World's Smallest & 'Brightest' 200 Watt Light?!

So I've been told that this light is the brightest and lightest 200 watt light in the world right now. And I can barely see right now because I looked directly into it. This thing is actually really bright. Let's power it on. And we are at 10%, 20, 70, that's 100. There's it away, there's it on. It's actually pretty nuts. Like this is a bright sunny room. When I take it away, you can see there's like, it's not dark in here. And this is bright, and this is not even at full power. Yeah, there we go. Now we're at max. And now it's even brighter. Are you kidding me? Like, it's bright. I can feel the heat coming off it. I think I'm getting a tan. I'm gonna take this light and just kind of test it out in a documentary setting, because I normally don't take lights on my films,
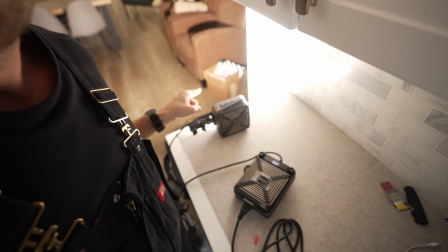50s
but with how tiny this is, it's just this and this, I might start packing it with me. So I'm headed to my buddy Zach Ramlin's house, and I'm gonna take it through some paces there, light a couple scenarios, and we'll see how it does.
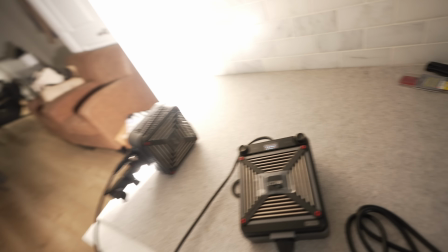63s
But just before I do that, I wanna show you one more mode here. It's a bicolor light, so you have like full control.
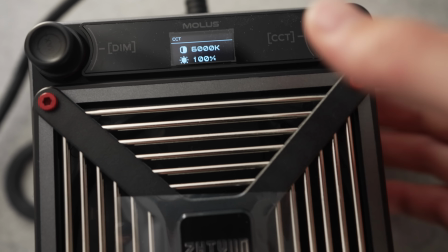68s
You can change this here, go to 6500. Then if I press this down, it goes to music mode. I guess that has some use. I think it goes to the beat. It's looking for the bass. Bum, bum, bum, bum, bum, bum, bum, bum, bum, bum, bum, bum, bum, bum, bum, bum, bum. But anyways, enough of this messing around. Let's get going.
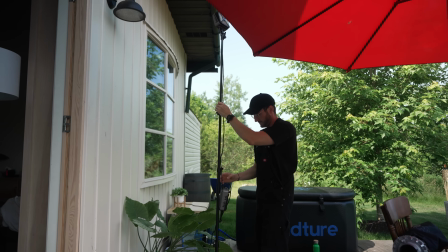98s
So when I got to Zach's house, I wanted to set up the light outside the window for a couple reasons.
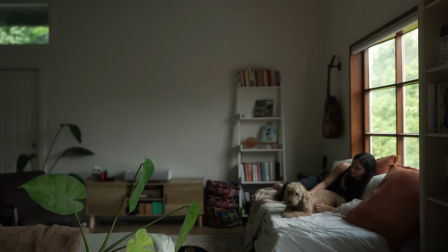104s
One, when I put a light fixture inside a room, it begins limiting how I'm shooting. And for me in documentary, I want to be able to follow a person wherever they go.
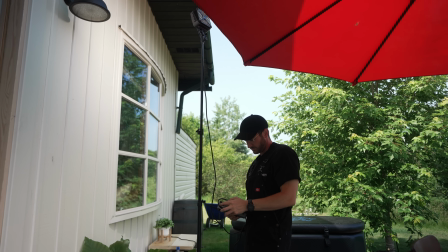111s
And then secondly, when it's outside the window, it feels more natural. It just feels like sunlight spilling into the room, and then you're lighting a bigger space.
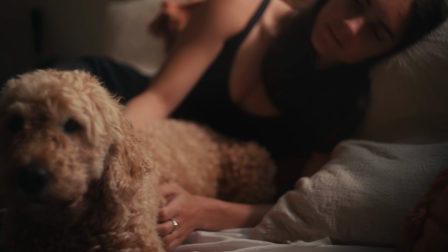120s
This is actually why I like to use really powerful bright lights outside windows to emulate sunlight.
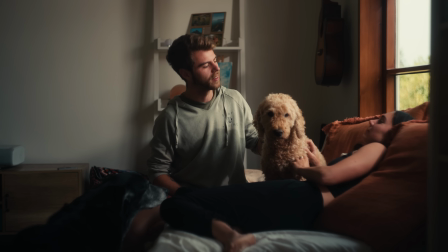126s
The issue with these bright lights is they're really big and bulky, which is what's piqued my interest with this G200.
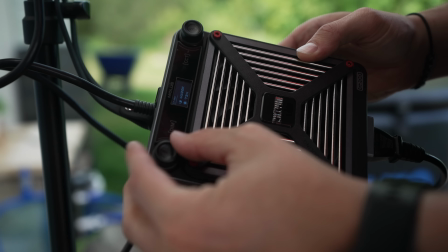132s
Is I want to see today, can I emulate sunlight through the window with such a tiny little light?
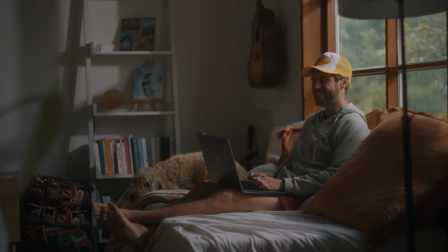136s
And if so, will I start including this in my documentary kit? We got Zach and the beautiful Jackie and Schmal. And there's the light. I'm gonna turn it down. Yeah, there you go. Wow. And it's off.
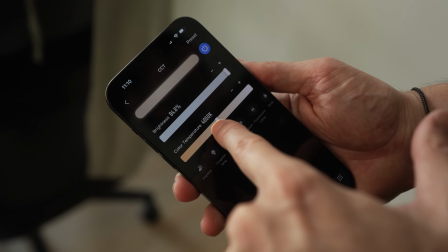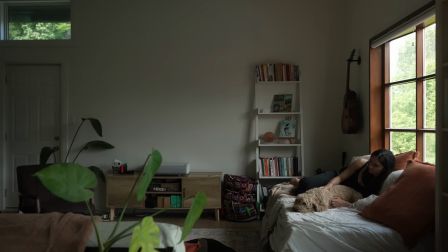161s
So it's fully dark, and I'm just gonna turn it all the way up now.
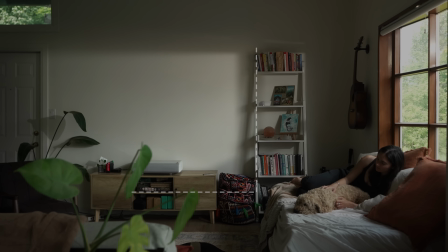167s
Genuinely, I was very impressed with how much output I was able to produce with this light. You can see this big white square here on the wall.
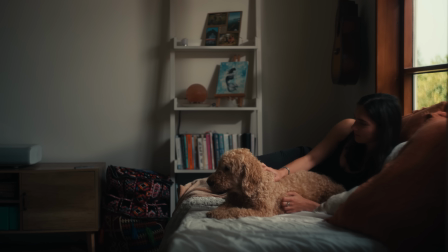173s
That feels like direct sunlight coming into the room. Usually this would be a much bigger light doing this, but it's just the tiny G200.
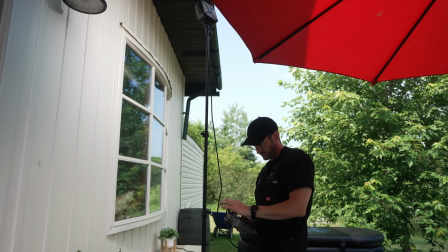179s
And again, I just have this tiny little Westcott stand. It's a simple setup.
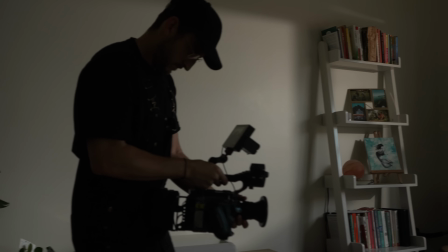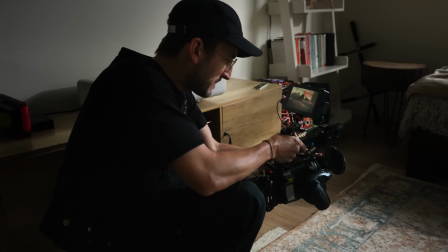190s
Look at that. Oh, that's so cool. It feels just like straight up sunlight.
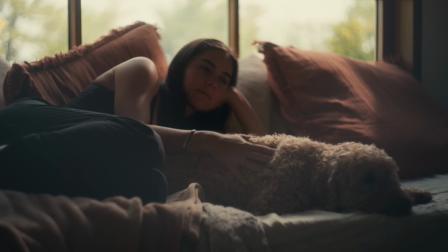196s
Could even like hold it here. Feels like the sun is coming through.
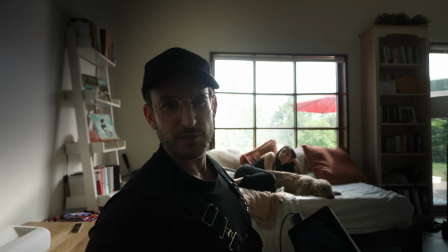201s
Like just having that one little light, because if I was rushed in B-roll and I actually have like a subject in the room,
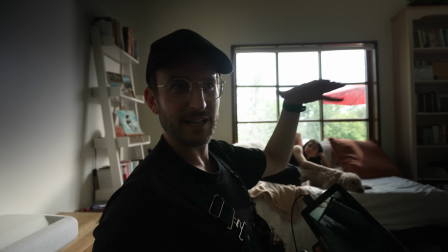208s
I wouldn't want to set up a whole setup in here, because then it doesn't feel like documentary anymore.
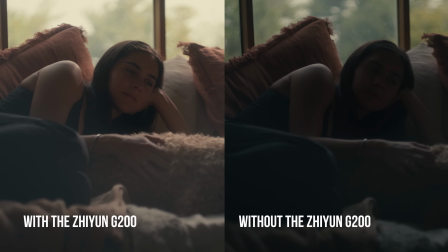212s
It's like just throwing that one light out the window just to give more contrast and lighting helps.
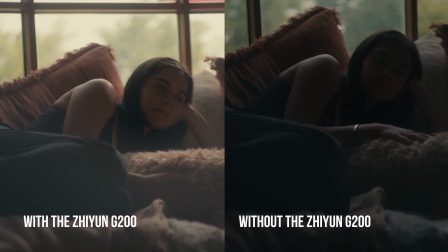218s
And as you can see in these shots, it starts emulating direct sunlight spilling into the room.
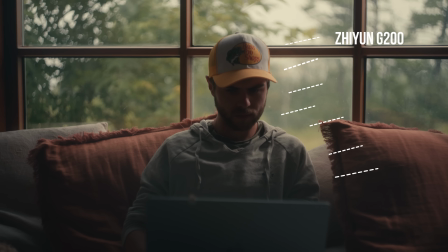224s
Maybe this doesn't seem impressive to you, but for the size of light, this is an incredible amount of output.
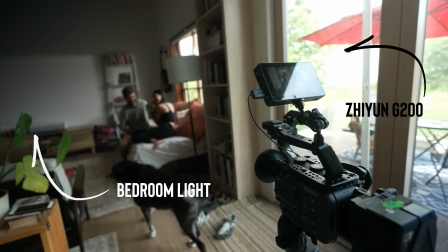230s
This is literally lighting up a room when there's actual sunlight already spilling into it. Genuinely, I will include this in my kit, because it's like the size of 2 decently sized V-mount batteries, and they weigh about the same.